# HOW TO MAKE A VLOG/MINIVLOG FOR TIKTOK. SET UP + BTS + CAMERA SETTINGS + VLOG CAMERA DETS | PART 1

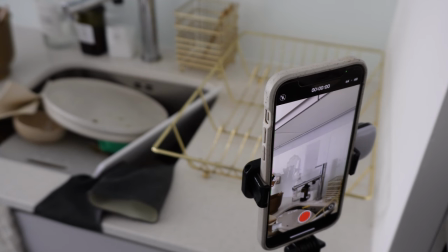so remember how i was talking about angles this is really hard to film guys because my fridge is literally behind this camera so i can't even put the tripod anywhere else but i've now moved the camera to this side of the sink because again angles is everything so again i'm gonna press record
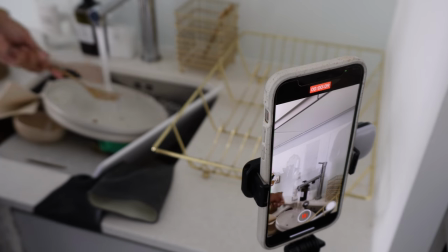and then i might stop it again
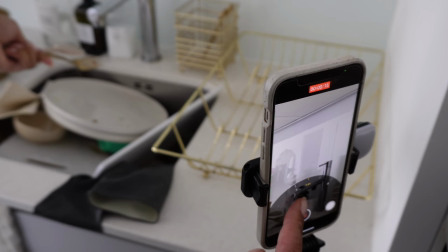just zoom in a bit and continue
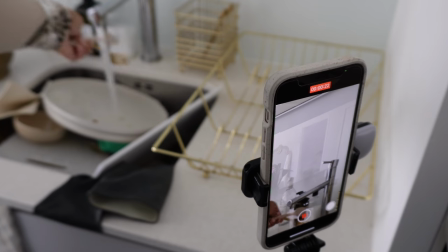you see that well you don't really see it but you will see it when we actually make this video
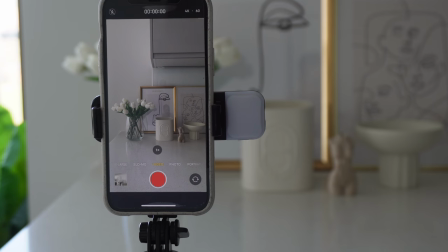another thing that will make your videos stand out is if you kind of do like smooth zooming in and what I mean with that is I will show you but this is something you can't do without holding the phone or having a phone on a tripod you have to use your
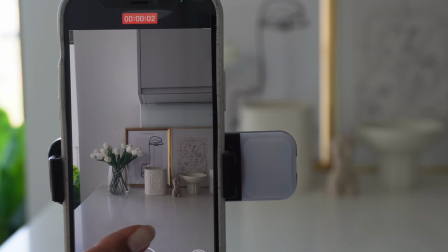hands to do this you for example you start to record and then you do this do do do in and out in
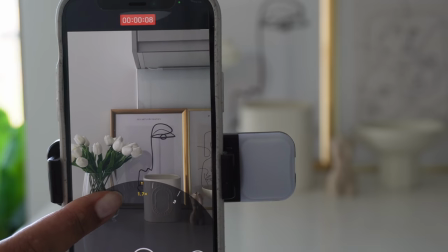and out like so another
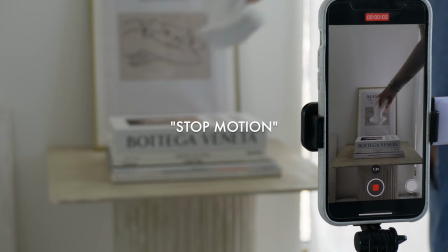really cool thing is when you do the stop motion and I'm sure you've seen it all over tik-tok it is basically when you make a object
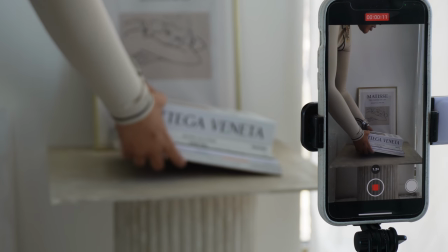just kind of move by itself it looks like it's moving by itself and I'm gonna demonstrate that using these books the camera keeps focusing on the
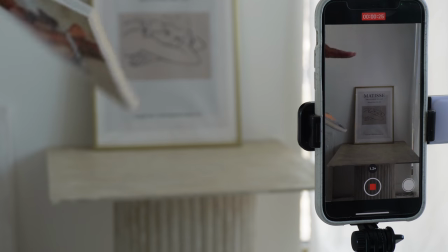iPhone so it's not realizing what's going on in the background super annoying but you get the point so what you need to do to remember when you do
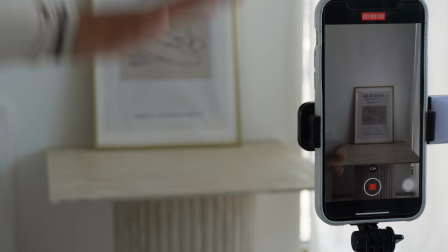this is to make sure that you do not move the camera on the tripod there are any circumstances if you move this it's gonna mess
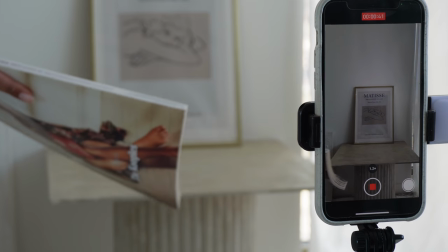up the whole thing and you'll see why because it needs to look like it was all shot in the same frame so what you do is you take your first object
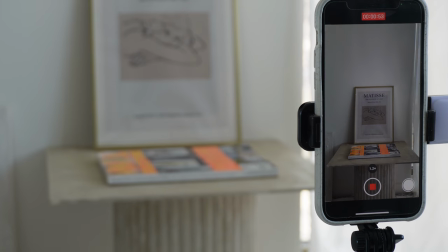and you place it here make sure you step out of the frame and leave it for like one two seconds that's all
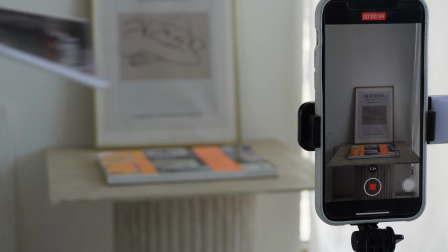you gotta do just gonna count to one two then you place the next object
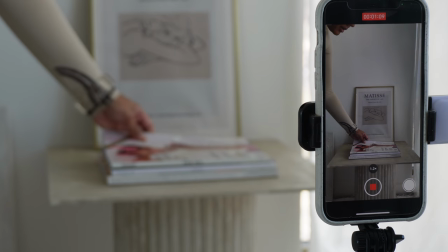move away from the frame count one two and the next one step away one two and so forth
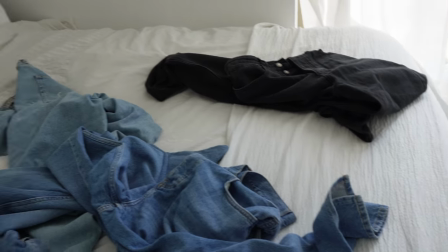so as you can see i have left some jeans on my bed just for the purpose of this video haven't really done my bed properly either because we're going to do that as
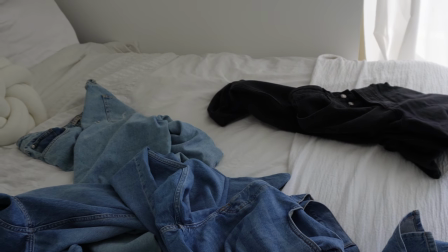well but But this kind of stop motion thing works the same way if you're removing something or if you're just
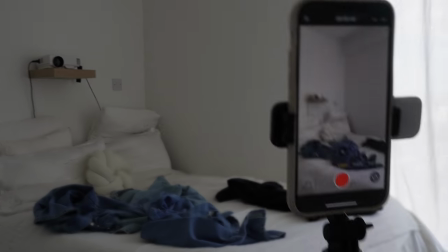putting something down. So, I'm going to put my camera here.
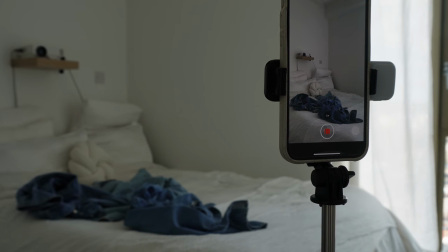I'm going to start by removing the first jeans, step another frame. And what's really important here is to make sure that nothing else moves.
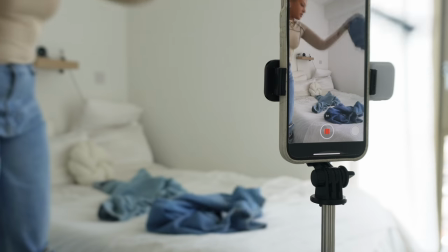Again, if you take this jean and this moves this way, you're going to have a different shot.
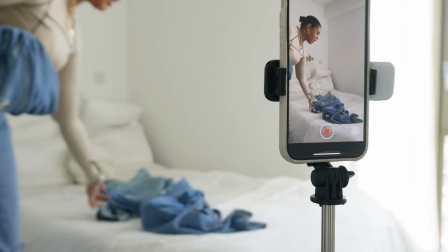Because the jeans were not like that when you started.
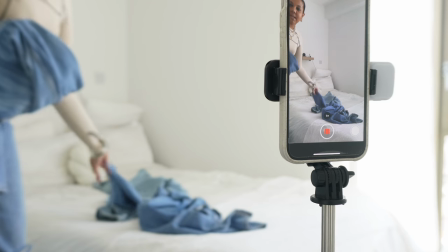So you have to make sure that whatever you like remove from the frame stays the same during the whole frame So let's just start again just to show you in this
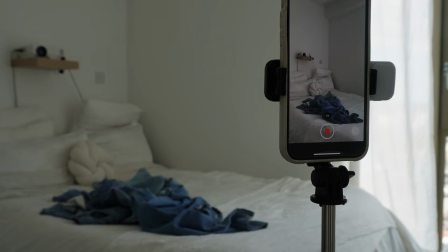Step it out the frame next jeans carefully
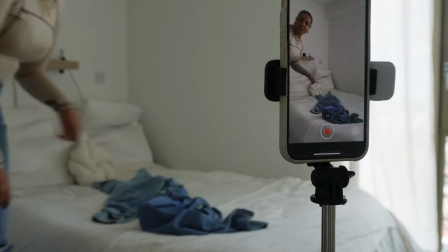Step it out the frame and then once you're halfway through What are you gonna do?